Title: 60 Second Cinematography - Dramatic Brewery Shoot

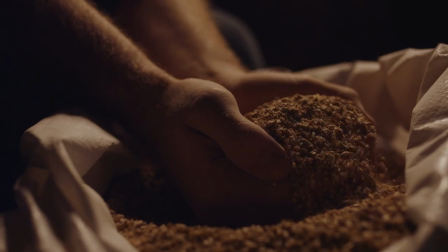0s
60-second cinematography. We're going to look at this sequence focusing on the brewing. It's a very sterile environment, lots of white walls.
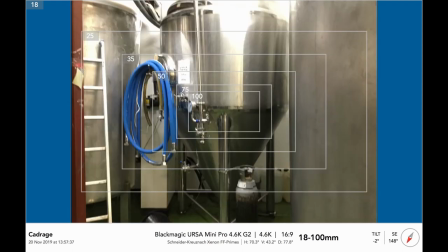5s
It's just designed to be efficient and clean. We killed all of the house lights and we were having to really work to maintain our contrast because of those white walls.
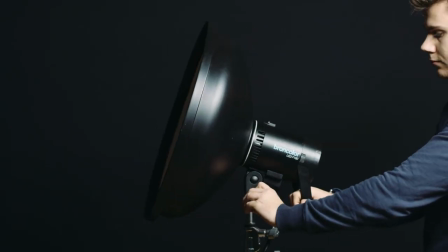13s
For all these shots we're using a single light source that's a Broncolor F160 LED light in a beauty dish, sometimes with a grid on the front.
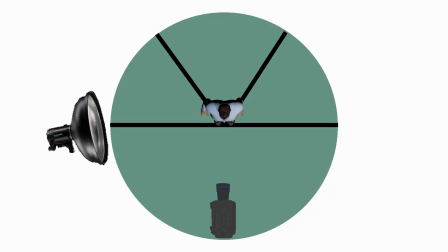21s
If you imagine a clock face if the camera's pointing from 6 o'clock to 12 o'clock, our light source is going to be positioned between 9 and 11 o'clock or 1 and 3 o'clock.
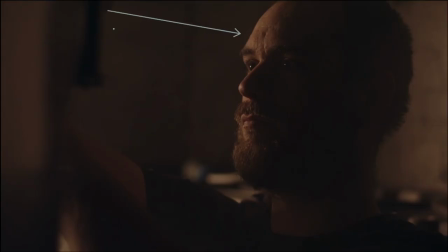29s
That means it's picking out the steam that we're using for the atmosphere really well, making sure that we don't end up with that sterile environment anywhere to be seen.
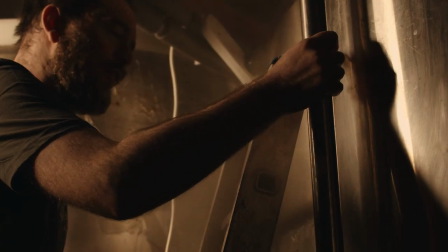35s
Shooting off speed for this really helped to enhance the vibe of the whole piece. The biggest cheat on this entire shoot is they aren't actually brewing at the moment because otherwise we'd have to wait
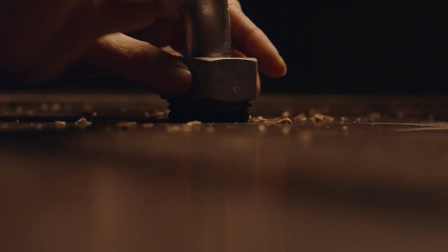43s
for them to brew and they don't like opening everything up to allow all of the steam and the heat out when they're brewing,
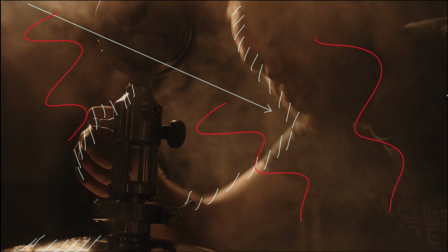48s
it affects the product. So we cheat because it looks better and it allows us to shoot when we want for as long as we want.
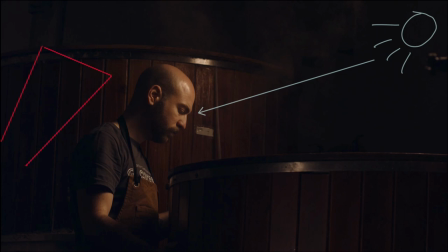54s
And that is all we need of this. One light, some neg, and some steam, and it looks great.